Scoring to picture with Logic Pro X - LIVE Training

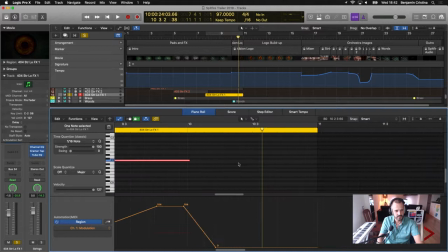11:56 So I wanted this to end literally
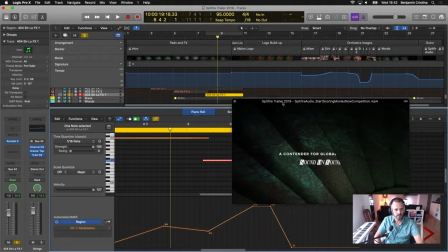12:03 when the video goes to black. So maybe let me open this again, make it a tiny bit smaller that you guys can see.
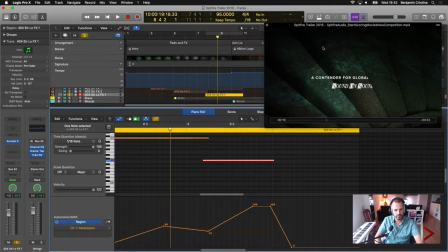12:11 So I needed this effect to stop when the image goes dark. So which means I had to kind of move it a bit back and forth. What some people do, and if you don't, let's say, want to just have MIDI data here, it's a good idea to have these effects
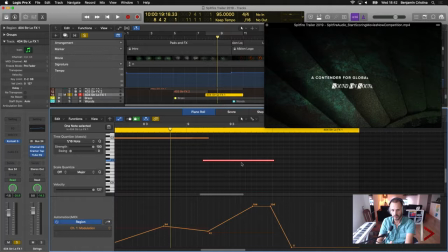12:33 bounced in place. So just as an audio file, so that you can actually see when the file is finishing. Everything else is just trial and error. Just kind of move it a bit around until it ends exactly where you want it to end. So let me just play this little effect again.
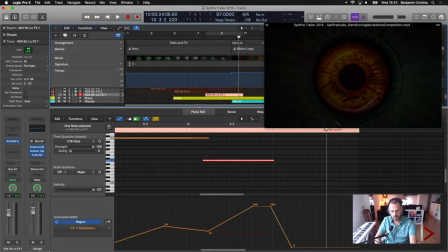12:52 Yep. And that's all you need to do here. So let me close the editor again.
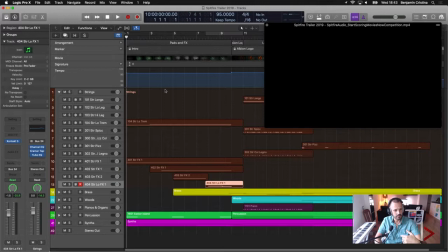13:01 Yeah, so basically this is a bit of trickery when it comes to
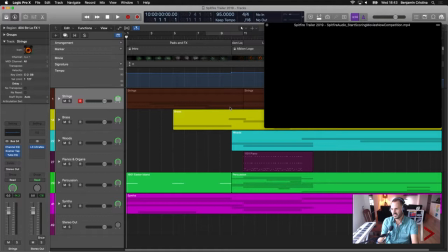13:08 scoring something where you think, okay, there isn't really any rhythm to a scene. When you watch a movie or any kind of video, as a composer you kind of have a feeling what tempo that gives you.
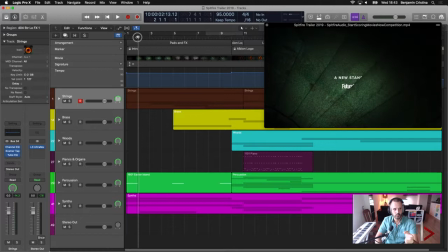13:26 It depends on the kind of cuts. It depends on, let's say, in this case, for example, the words coming in, the movement of that of these little thingies here in the background. This gave me kind of this movement or kind of the tempo feel of the whole thing.
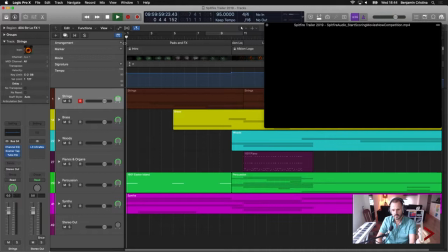13:44 So it fit really well. If I just kind of play it again.
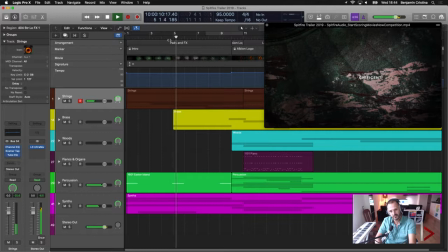13:49 So it's kind of slow, but not too slow, so it's not kind of like a 60 BPM slow. It has a certain feel to it, but it starts slow, and
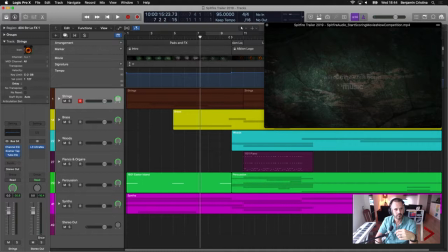14:05 that's why I didn't want to have any melody or anything in particular here. So the next little thing is actually for me the kind of jumping into blackout and going to the logo before the rhythm section starts.
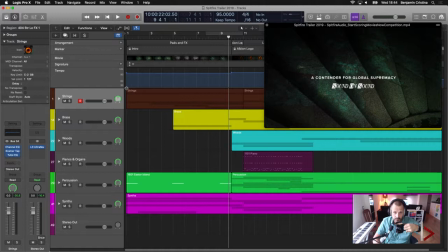14:23 So I might have some things actually on. One second. What's very important for whatever you do, have your cup of coffee or the beverage of your choice. Makes life so much easier. So let me hit just kind of that small little transition.
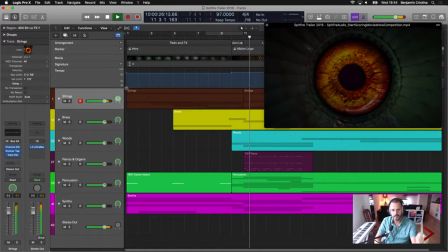So, since the logo is coming up slowly, so it's not kind of, if you go to the blackout is with a boom, it's immediately dark. And then the logo comes up slowly.
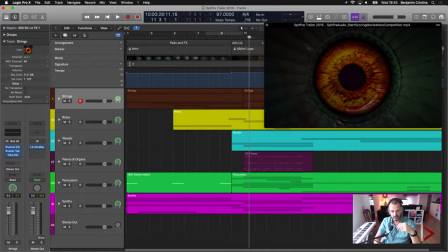15:01 So it's not like it goes with the big bang and then you start. So you need, at least that's what I thought, that the piece needs a tiny bit of a build up. It doesn't need a lot, so you don't have to put an extraordinary, I don't know,
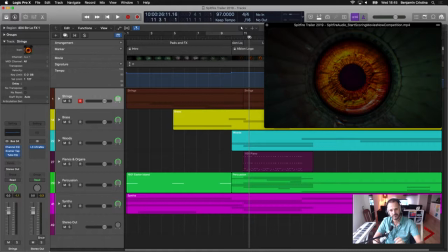15:17 woodwind orchestration on it. I mean, you can. Nobody is stopping you by from that. But I just thought a tiny bit of, let's say, crescendo of any kind.
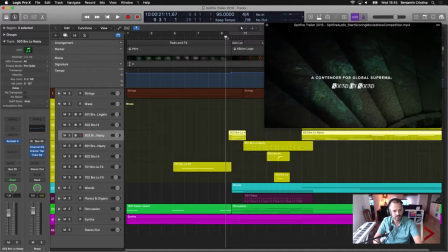15:28 And in this case, I think I decided to use the beautiful,
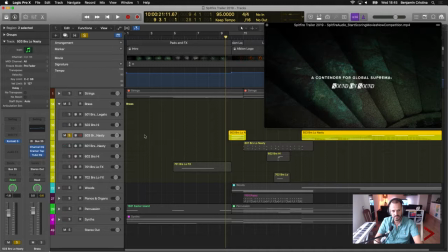15:33 nasty longs of the brass section as the main sound coming through here. So let me just show you that.
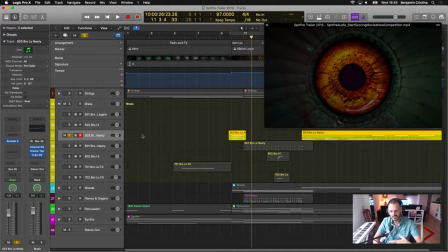15:46 So it starts slow and it ends up just as loud as it needs to be for the rest of the instruments to come through.
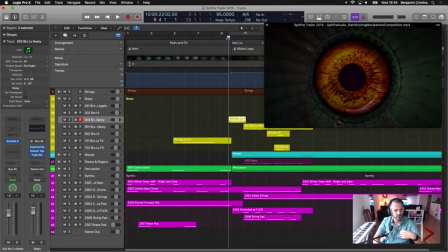15:56 Let me, do I have anything in the synthesizer part here? No.